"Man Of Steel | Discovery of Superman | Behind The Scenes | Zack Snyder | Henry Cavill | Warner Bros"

So we're gonna make a Superman movie. Okay, first thing you gotta figure out is what's the suit gonna look like?
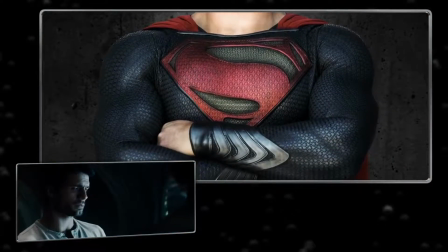(0:05)
And especially a modern one, what's the S gonna look like? You have to honor what has been done and what the canon is and what the suit looks like.
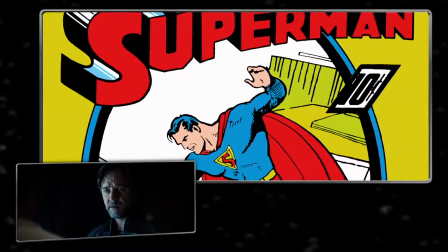(0:13)
Has been around for a very long time. But yet at the same time, you want to modernize it. But what was also really important is for it to fit in Kryptonian society.
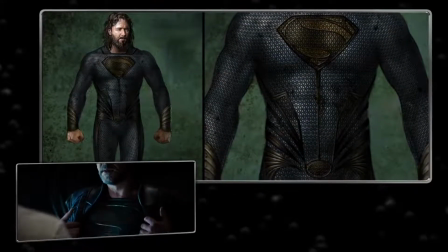(0:22)
We really very much wanted the suit to have come from someplace, to come from that legacy of Krypton.
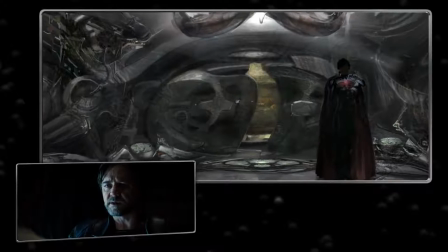(0:28)
And so we had to create a world where that kind of outfit was commonplace.
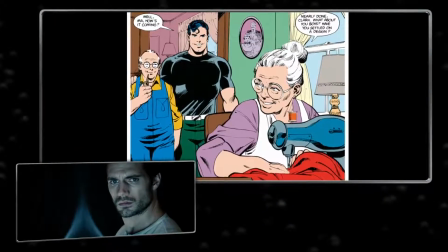(0:36)
And rather than the traditional thing, which is it was made out of the cloth that his parents wrapped him in when he was sent off from Krypton, in our version, the Superman suit is, in a sense, it's like the foundation, it's the undergarment that all Kryptonians wear.
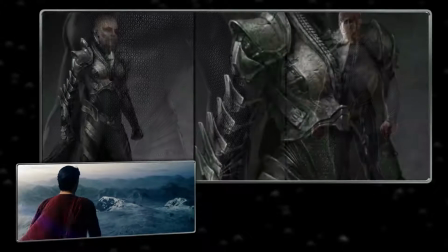(0:52)
It's kind of like what a medieval chainmail suit is to the knights of the medieval times.
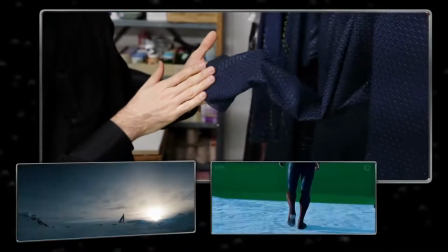(0:58)
That's the same as our sort of Superman suit, which in fact has a chainmail motif on it.
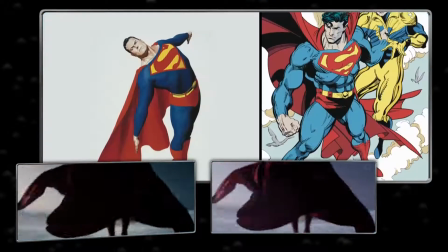(1:04)
Red underwear. I probably looked at hundreds of versions with the underwear. I mean, I tried, honestly. I said, okay, well, let's see if we can make it work, because it's Superman.
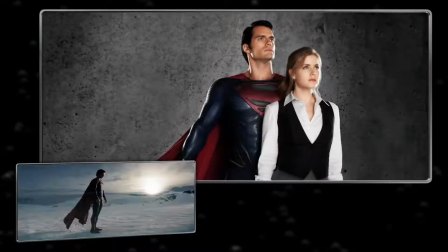(1:15)
But it's that fine line of reinventing him, but still seeing him in there.
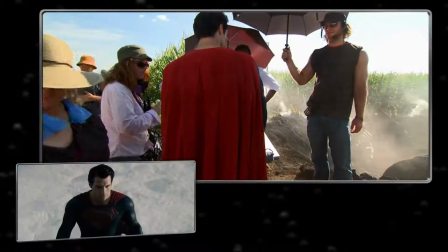(1:21)
He has a red cape. He has an S on his chest. He has a blue suit. He has red boots. He's Superman. I love it. I think it's a really good modernization of something very classic.
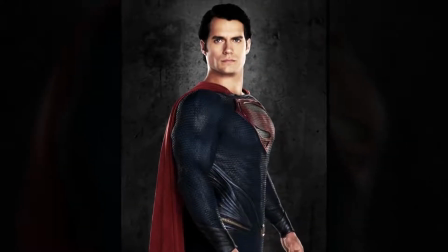(1:34)
It's got a very alien feel to it, while being recognizable as the suit that we know and love.
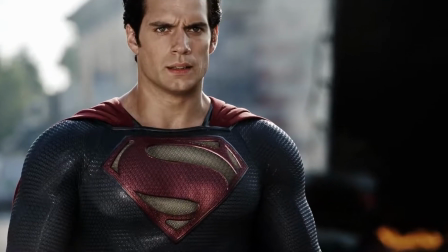(1:40)
And the S, I don't know what it means. It's, I don't know, Superman or something, right? What, are you kidding me? It's the symbol of hope.
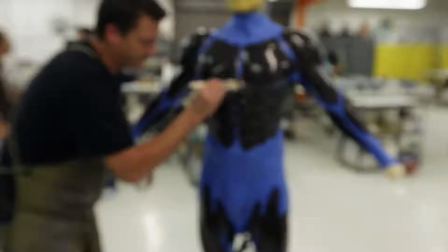(1:50)
Traditionally, you do a lot of sculpting in clay and make your molds, but for our Superman suit, we wanted the lines and the details to be extremely precise.
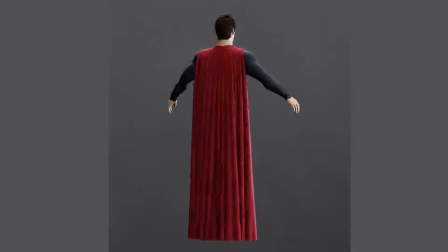(1:59)
So we drew it all in a 3D application in the computer, so we could get right into the detail and make sure it was looking exactly how we wanted it.
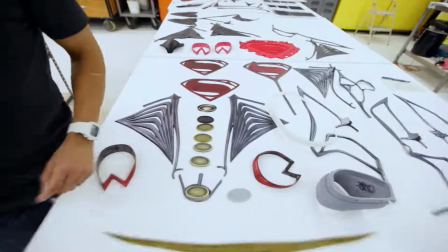(2:08)
The belt, the buckle, the boot trim, the trunks, the belt, everything was kind of obsessed over in every little detail.
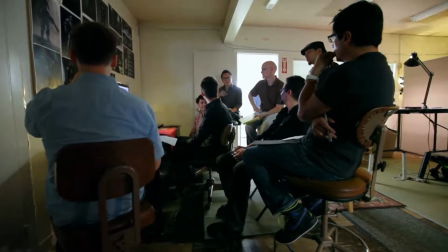(2:16)
If the buckle itself on the inside is a little bigger and you decrease the negative space, it's such, because the color is such a contrast, it might give the appearance that the belt's bigger.
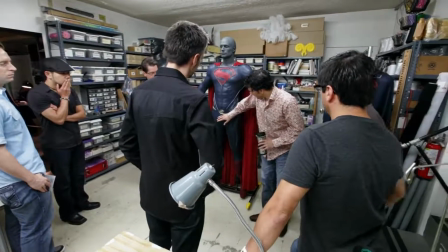(2:25)
That's a good idea. Well, it sounds like we're eliminating any negative space, correct?
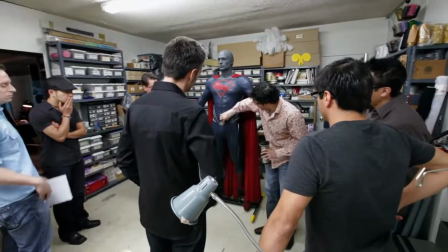(2:29)
And we're gonna literally, this buckle will butt directly to the inside of our boot, right?
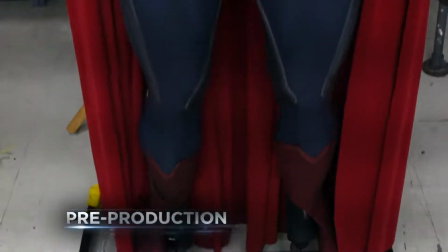(2:35)
Okay. So what we're looking at here is the Superman suit from the second camera test.
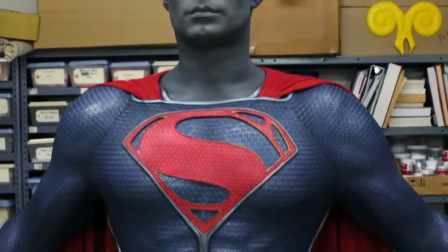(2:40)
And the notes we got back from that, we're going to make a few adjustments for our next camera test.
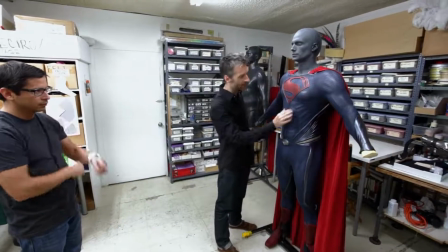(2:44)
We decided that we didn't like this central shape, so we've cut that out. We've made a few adjustments to these lines here.
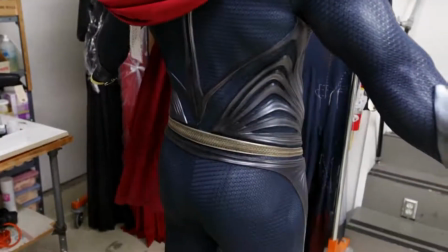(2:51)
Zack liked the idea that it had a more geometric, slightly harder,
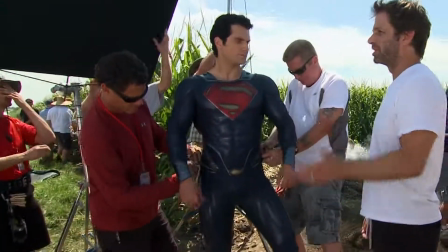(2:56)
stronger line through here, a little bit like the cut lines of the human anatomy.
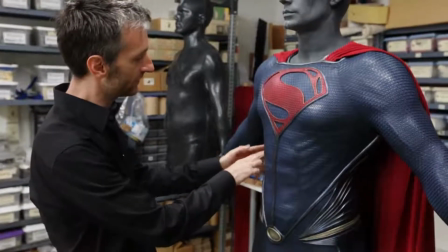(3:01)
We're making our buckle a little bit bigger. And in general, we're just adjusting the thickness of a lot of these pieces,
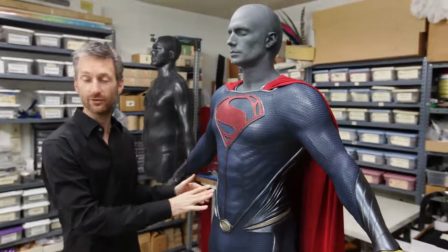(3:09)
so it really feels like you know, they're more integrated with the suit, that they just sort of are like almost like an embossing.
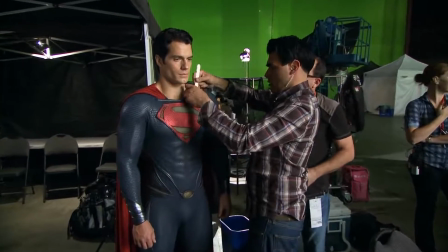(3:17)
And with just some general R&D work that we're doing with the way that the cape attaches to the suit.
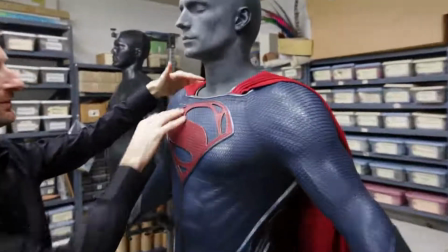(3:22)
You know, there's a lot going on here. You're trying to make something beautiful and sculptural disappear into an impossibly thin, you know,
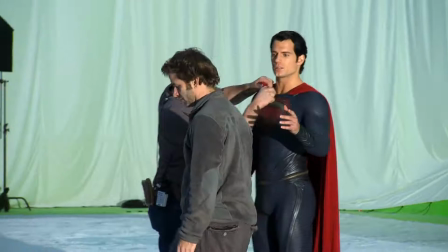(3:29)
membrane here and make it all look as beautiful as possible, because, you know, we're going to be really close up for a lot of the movie,
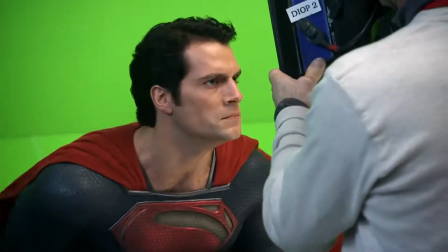(3:37)
so we're spending a lot of time and resources in getting that right. It definitely pays respect to the classical details of the Superman costume,
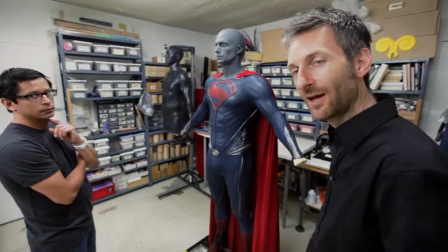(3:46)
but we're rendering it in a very high-tech, current kind of process. Well, we went through months of, you know, putting the suit together and trying different materials and different sort of, you know,
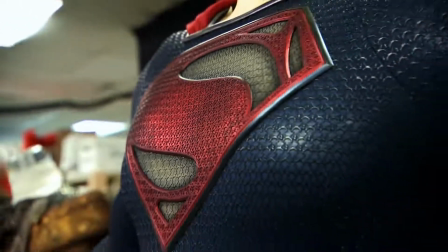(3:57)
styles and different lengths of cape, different size of S-shield, different S's, and made this thing into something truly special.